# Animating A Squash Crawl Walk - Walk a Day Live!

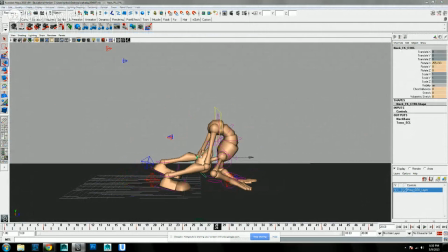And as soon as we get this neck working, we'll move on to the hands and really give some more life to those.
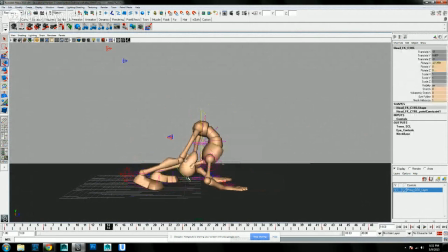That's all right for me right now, but I feel like we need to exaggerate the chin and the head a little bit more. Maybe by doing that, we'll just offset it a frame and see if that gives us what we want. And then let's offset the neck a frame.
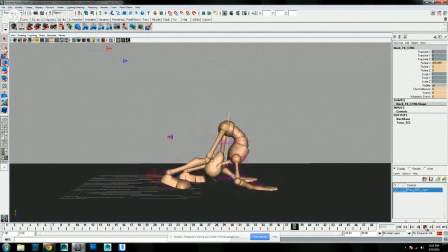That feels real stiff and rigid, so let's pull them one more frame.
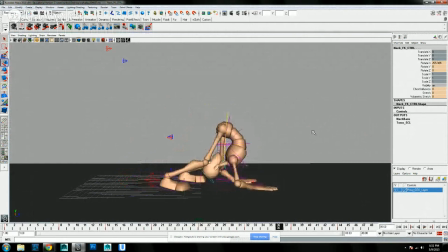There we go. That feels pretty good. Now we're just going to add a little more back into the head and the rotate so that there's a little more swing in there. So you can see now it kind of tips out a little bit. Or we can add a little bit on the chin or something to really play up that a little bit more.
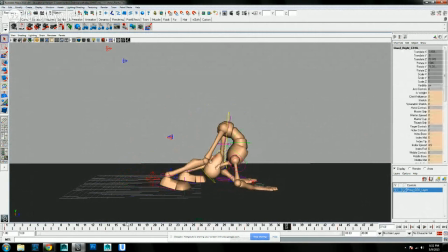Okay, so let's get into the hands and fingers and everything. I love doing hands. Hands are great. First off, if we're going to do that,
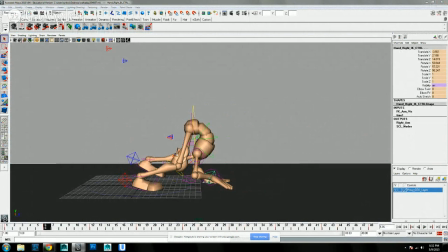we're going to need to raise up the translate on those because any sort of drag we're going to do is going to bleed into the floor.
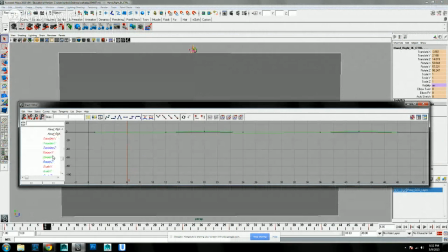Okay, so one thing, hit the wrong screen. Okay, put those up, and I need to scroll back into our scene.
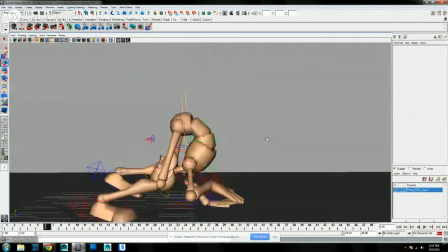If you hit F, it's going to pull back really hard. Okay, so let's see.
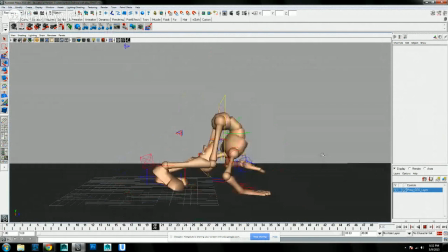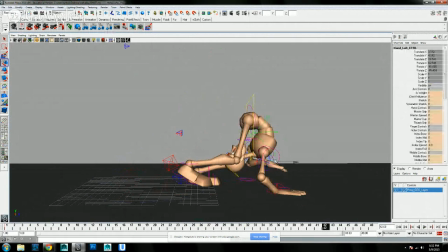Now, it looks like a lot now, but we're going to add drag to the fingers, so that's going to keep it closer to the floor. So don't worry about that looking too much right now. So let's set what we have here, and then let's set it on 14.
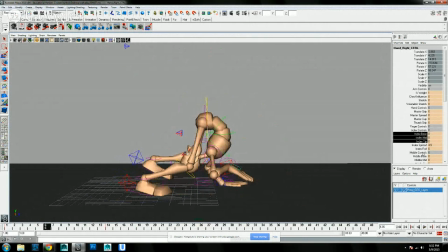And on 6, we're going to grab all of these guys. We're going to drag them back. And then on 12, we're going to pull them up a little bit.
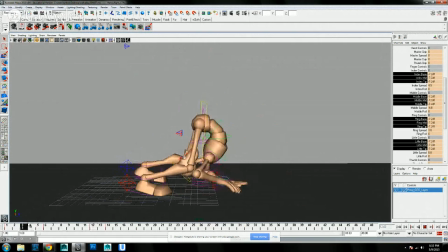So we got a basic drag back and flop down. And then we'll split that up after a while. And then set it again at 24 and then 38. And so at 30, we're going to drag it back. 36, pull it up, and down.
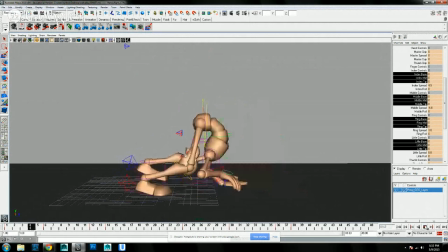Okay, so we got 1, 2, 1, 2. Again, that's a little too much on the up position, isn't it? Well, let's finish on this before we get into that.
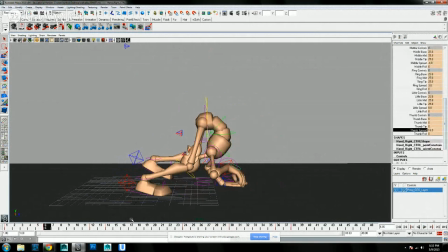Then we also want to do the thumb, so we're going to drag thumb down, lift the thumb up, and let it land down. And then drag the thumb back, lift the thumb up, and let it land down. Now the thumb, I like the thumb to kind of hit a little bit harder. So we're going to take the thumb
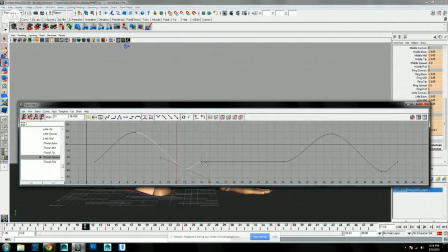spread and going to let it land 1 frame instead of 2 frames. And we'll actually minimize that because it doesn't need to be too hard.
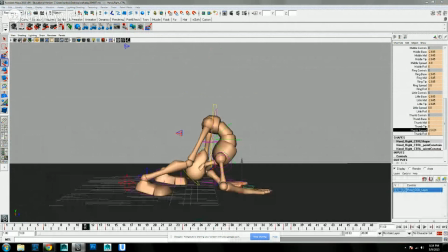Okay, so let's see how that works.
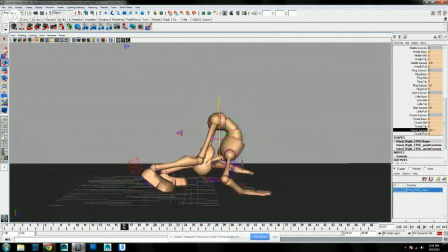Now the next thing I want to do is we're going to take the
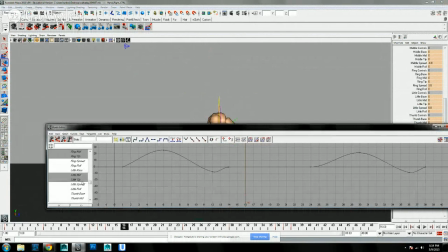mid and tip of the middle, mid and tip of the ring, and the mid and tip of the little, and the index as well. So I'll go ahead and grab that one to begin with.
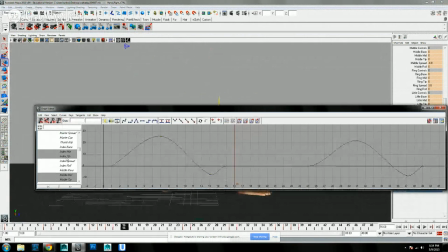And we're going to delay those 1 frame, and we're going to just take the tip, tip, tip, and tip.
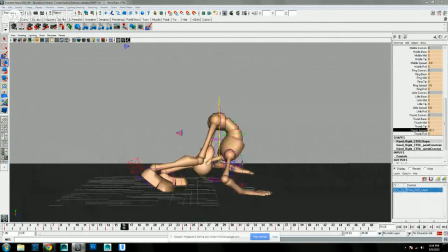And we're going to delay those 1 frame. And then I'll show you how that looks. And we'll do that because we're breaking up the joints, so it's a little bit.
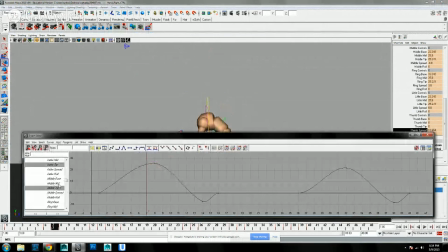And then now to break up the hand as a whole, I'm going to take the index, base, mid, and tip, and we're going to lead with that.
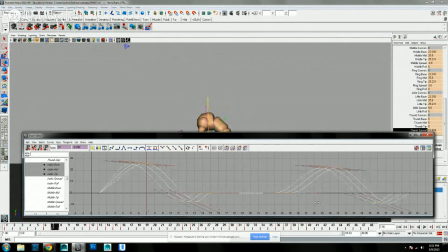So we're going to move that stuff forward 1 frame, and little base, mid, and tip. Take all that stuff and drag it back 1 frame just to mix up the hand so that it's not all together.
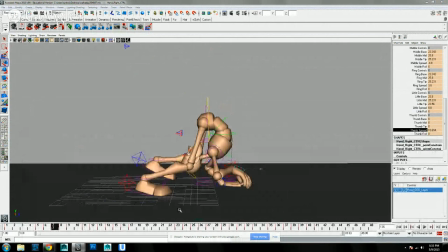As you see now, the fingers are a little more splayed instead of like a mitt.
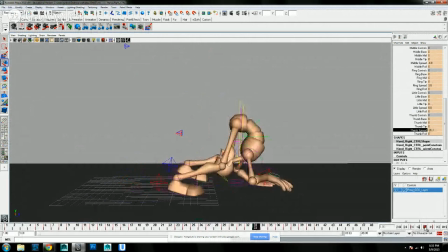And now we have a little bit of intersection with the ground on here. If you see the tip of the finger, the ring finger goes through the ground. So we're going to need to go in and readjust the little
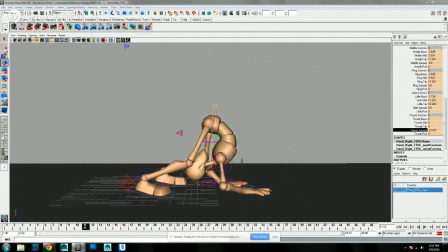base, and pull that up a little more, or maybe this way.
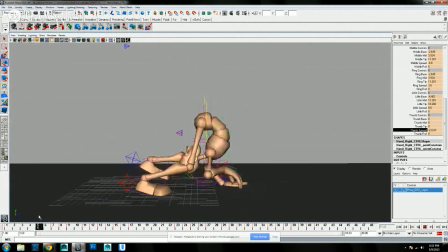There we go. Now we're not intersecting the ground. So we want to. So let's see how that feels. Boom, boom, boom. Like I said, it's really fun to put sound effects to your stuff when you're doing it. I find it
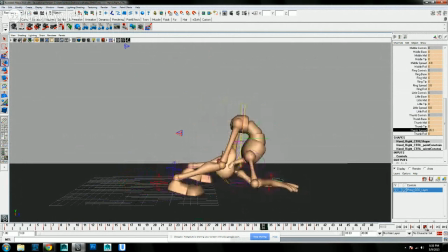helps with the feel of stuff. And I think I want to exaggerate that index finger a little more so it hits a little bit harder.
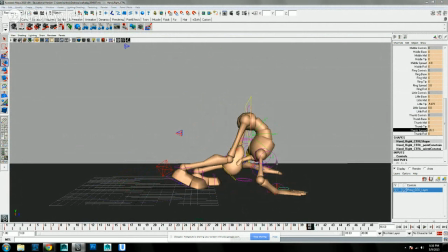So just go in.
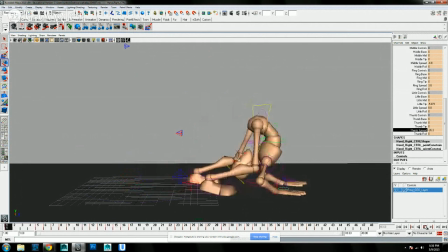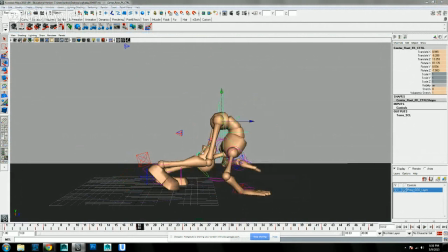Now I'm going to accentuate the up and down again on the hips. For some reason, I just give you both up and down position.
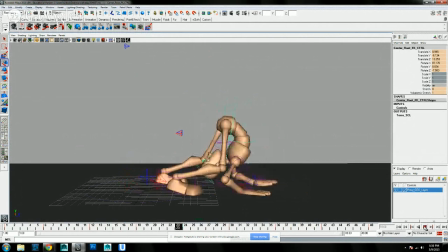Like you feel that a little bit more now.
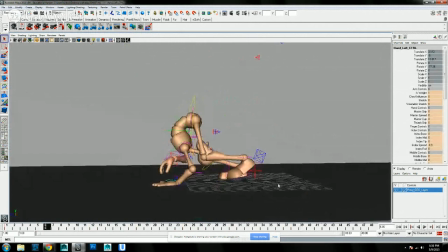Okay, swing over to the other hand and let's work on those fingers. We're going to pretty much do the same thing, or at least similar to what we had before.
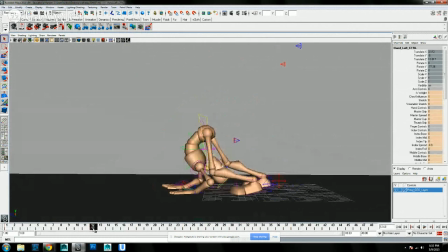So I'll set a key on 12, and 26, 36, and just set the 50 just for the sake of doing the fingers, and set the key.
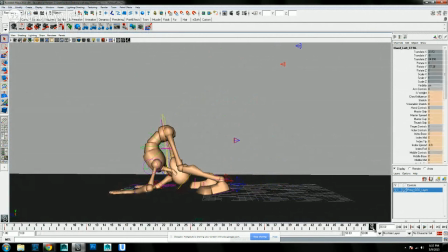Okay, and let's grab index base tip, middle base tip, ring base tip, and little base tip.
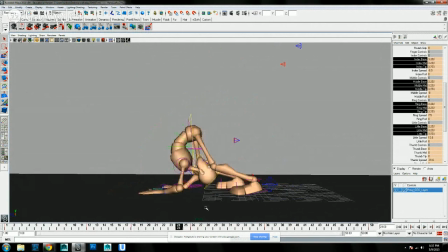And drag those inward, and then pull out to let them flop down. Drag them inward, and pull them out to let them flop down. So let's see.
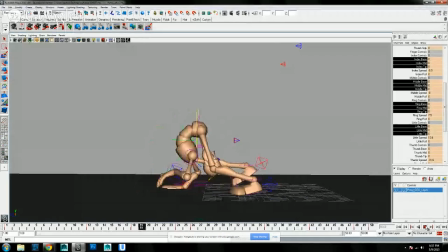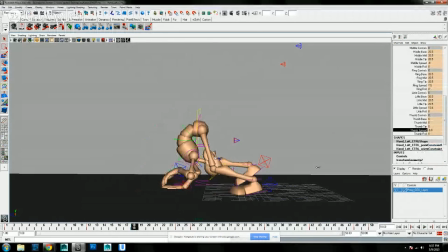Okay, now let's do the thumb. Drag the thumb back, hold it up, let it fall. Drag the thumb back, hold it up, and let it fall. Okay, so let's see.
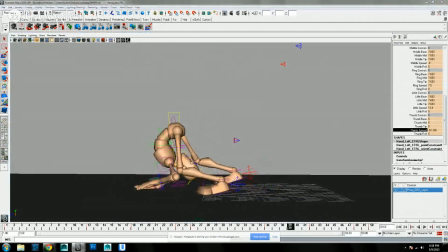Now I want to take the mid and tip of each of the fingers and delay those a frame.
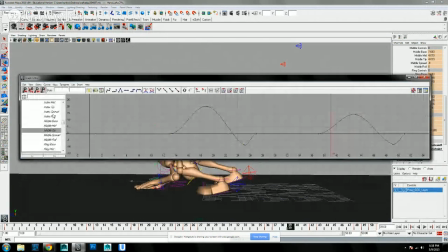The tip, and delay those a frame as well.
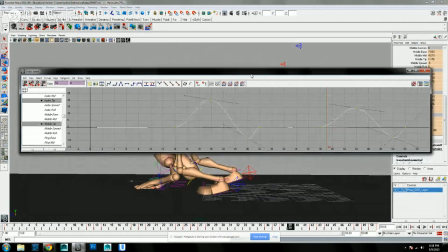We'll watch that so you guys can see that again.
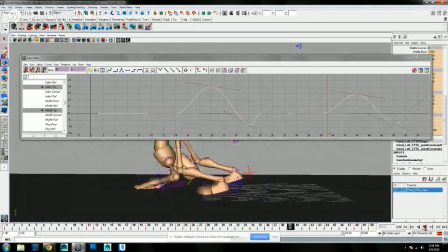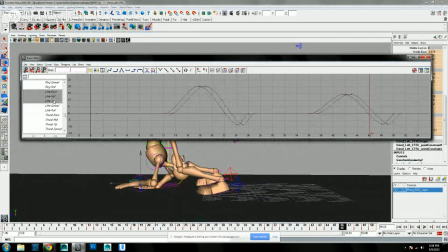And now we're so that the hand doesn't look too static, so we're delay the little finger and the index finger.
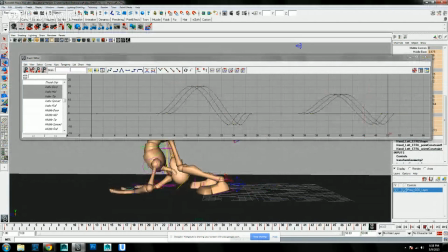Now, do we have any intersection? There's a little bit of lag on here since I'm streaming, so I don't see it here, so let's just kind of slide through it. Oh, a little bit there.